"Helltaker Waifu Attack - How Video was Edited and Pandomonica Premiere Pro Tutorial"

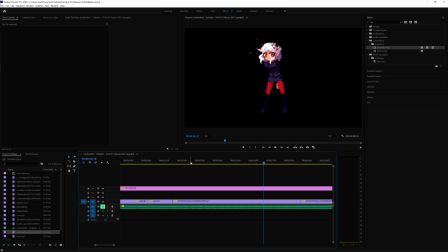978s
She goes back and forth, and then we have a cut when her hip hits the right there.
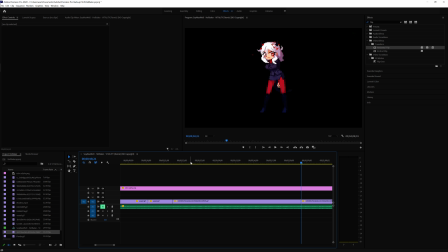989s
Next cut has one frame of her with the beat, with her hips to her right, and then she moves to the left. So that's where it was cut. And then goes back and forth, back and forth.
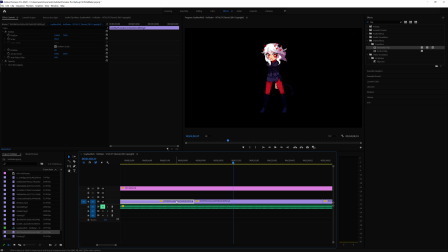1005s
Again, this is just the same clip. Here, after cut correctly, where she hits the right there, and she loops back, and then just copied and paste on the timeline
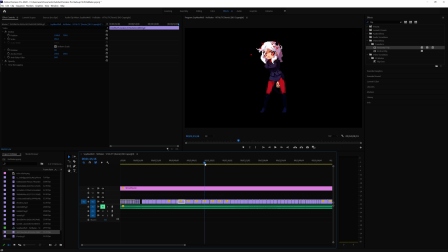1020s
to give her that kind of back and forth look where she loops. Again, hitting the beats on the timeline, which I put on the volume so that it wouldn't be so crazy on everybody's hearing.
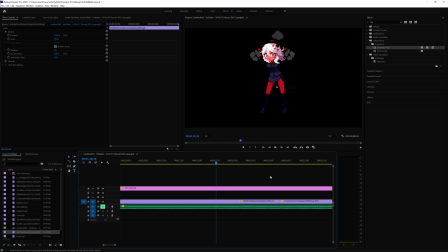1039s
So we have that. Then over here switches to Justice, hitting those beats. Again,
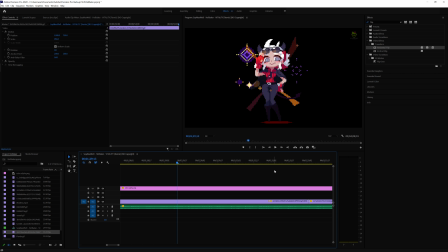1057s
her hips, I used her hips as a reference. And again, I cut it when her hips hits a beat right there. I cut it, and then I'll go on and make a loop with the rest of her.
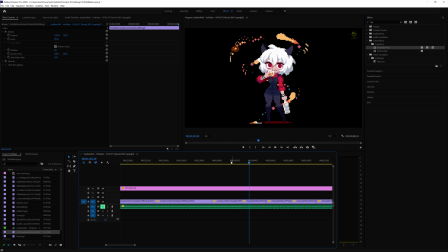1075s
So we have her. This one was pretty interesting here. This one had to do a little bit of retiming. All of them have to have some kind of retiming. She's at 80%. This one's on 80%. You can actually see it right there. So the first clip you saw in the beginning of the video, that was 200%.
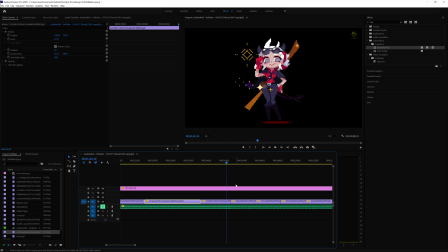1094s
This one's at 80% speed. And that's so she can hit those beats and it looks natural. If I do it too slow, of course, it's doesn't look correct. If I do it too fast, then it looks like she's having some kind of attack. It's having spasms or something.
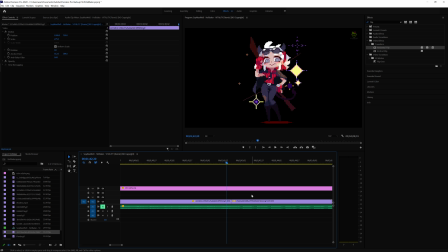1115s
So this was at 84%. And this is where Melina comes in. That beat. So again, I use her hips as a reference and I cut right when she hits a beat, either on the left or the right.
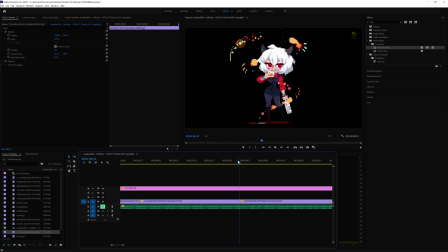1136s
So that the loop would be easy to make. See, I cut on that beat. And then over here, she's just going back to the right. Back and forth, back and forth, back and forth. And I used her here because of the way the beat sounds and her taking a sip at every beat.
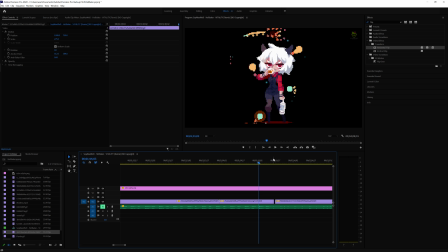1160s
And then we go back and forth here. Here I was tinkering with this timeline earlier because I was doing something for later on in the video. So I left that there.
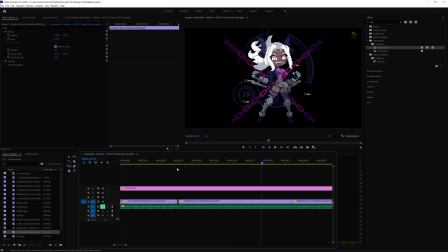1176s
Here's another one where Justice comes in. Let's see how that sounds. Let's hear how that sounds. This was pretty tough because in this case my reference was her chest, obviously. And this one I had to speed up to 160 because the beat was so fast.
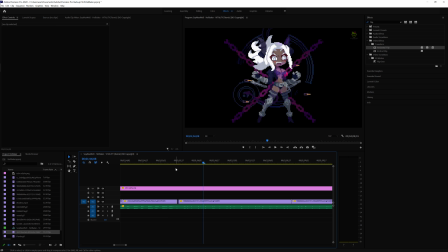1197s
so you can actually hit that beat every time she pumps her chest. And cutting is the same thing. I just wait until her chest hits that beat and then I cut.
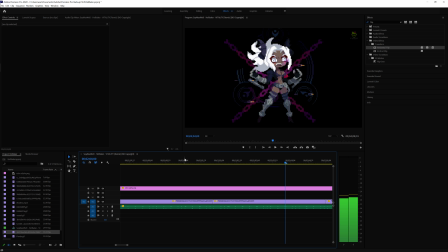1216s
I think it was on the down beat that I cut when her chest was down. In this case. And again, I loop it up.
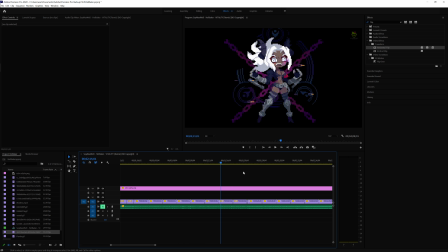1226s
So let's see who's the next girl here. I believe it's Lucy. No, it's Sejadra right here. So this one, I sped it up to 160 to match that beat.
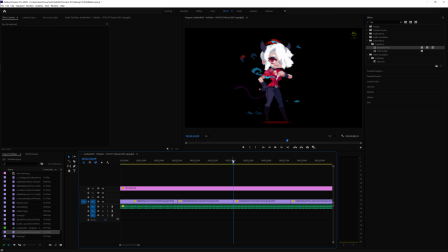1245s
I cut when she hits that beat right there. And she moves back and forth. Mute that.
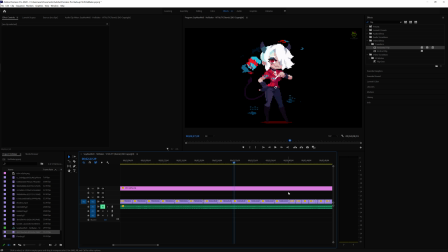1257s
And then here's when it gets interesting. When the beat changes and gets much faster. And I had to recut the loop and make it again there. With a much faster speed.
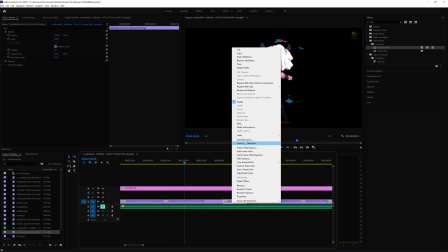1272s
I wonder what's the duration on the speed on this one. 350.
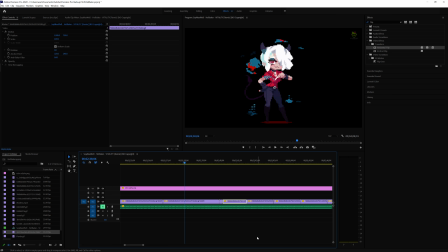1277s
So made that a lot faster, and it looks like this sound. That was a little bit tougher because the timeline really wasn't helping so much.
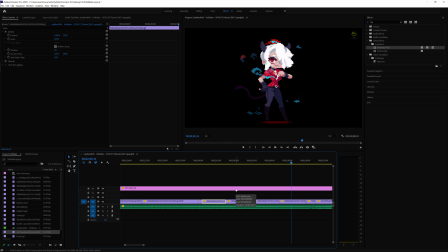1294s
I had to use my ears to see where those beats hit, and then keep changing the speed of the clip to actually match the beat and how she dances. And then of course we changed to Lucy here.
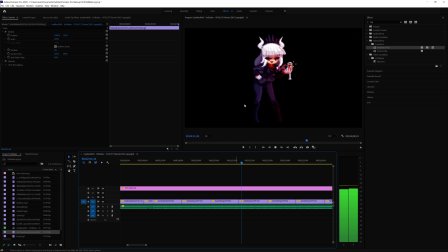Of course her hips as reference point. She hits those beats. I cut when she hits a beat to make that loop.
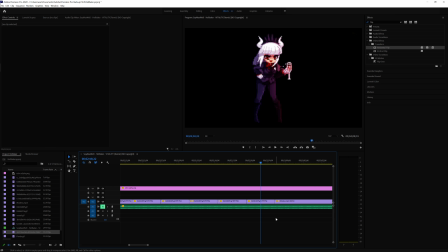1332s
And it goes back and forth like that. That was 99%. So this one I really didn't have to change so much. Just a little tiny bit just to remap it, just to hit that beat. Because she was even though it's 100% is normal speed,
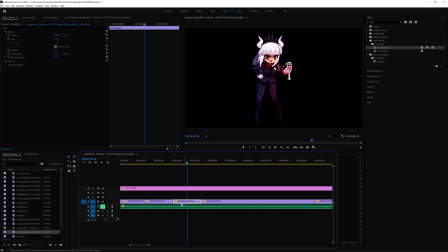1349s
even that little percentage, that 0.01%, it accumulates, and eventually she's gonna get completely offbeat. And at first you won't see it until the third loop, the fourth loop,
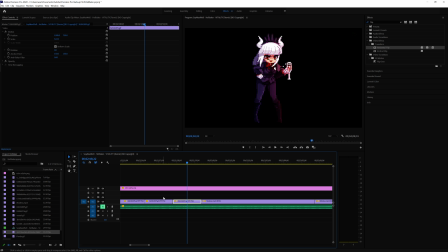1363s
and then you can start seeing that she's getting off beat, and that's going to ruin the rest of your video because now you're kind of making everything else
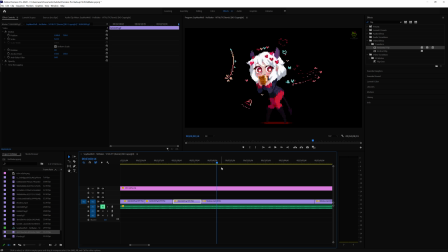1376s
either off beat a little bit, or you got now have some kind of like weird. The people watching the videos are gonna notice it just like I did, where the character gets completely out of sync.
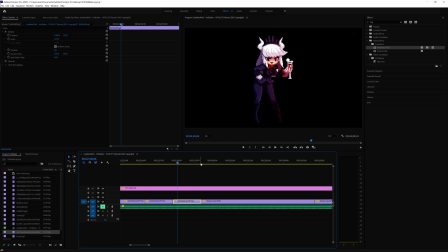1395s
Even with that 0.01%. So here, of course, we have Modius coming up.
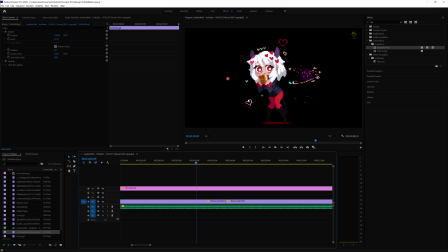1410s
So that's where Modius comes in. Again, I use her hips as reference points for the beats. Match it up with the timeline here and what I'm currently hearing and how it looks. And her speed is 80% to match that.
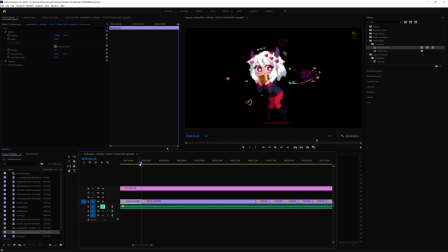1427s
I cut right when she's on the beat. This makes it easier to kind of loop it. And then we have that. And of course here we finish with Modius. And we have my favorite girl coming up.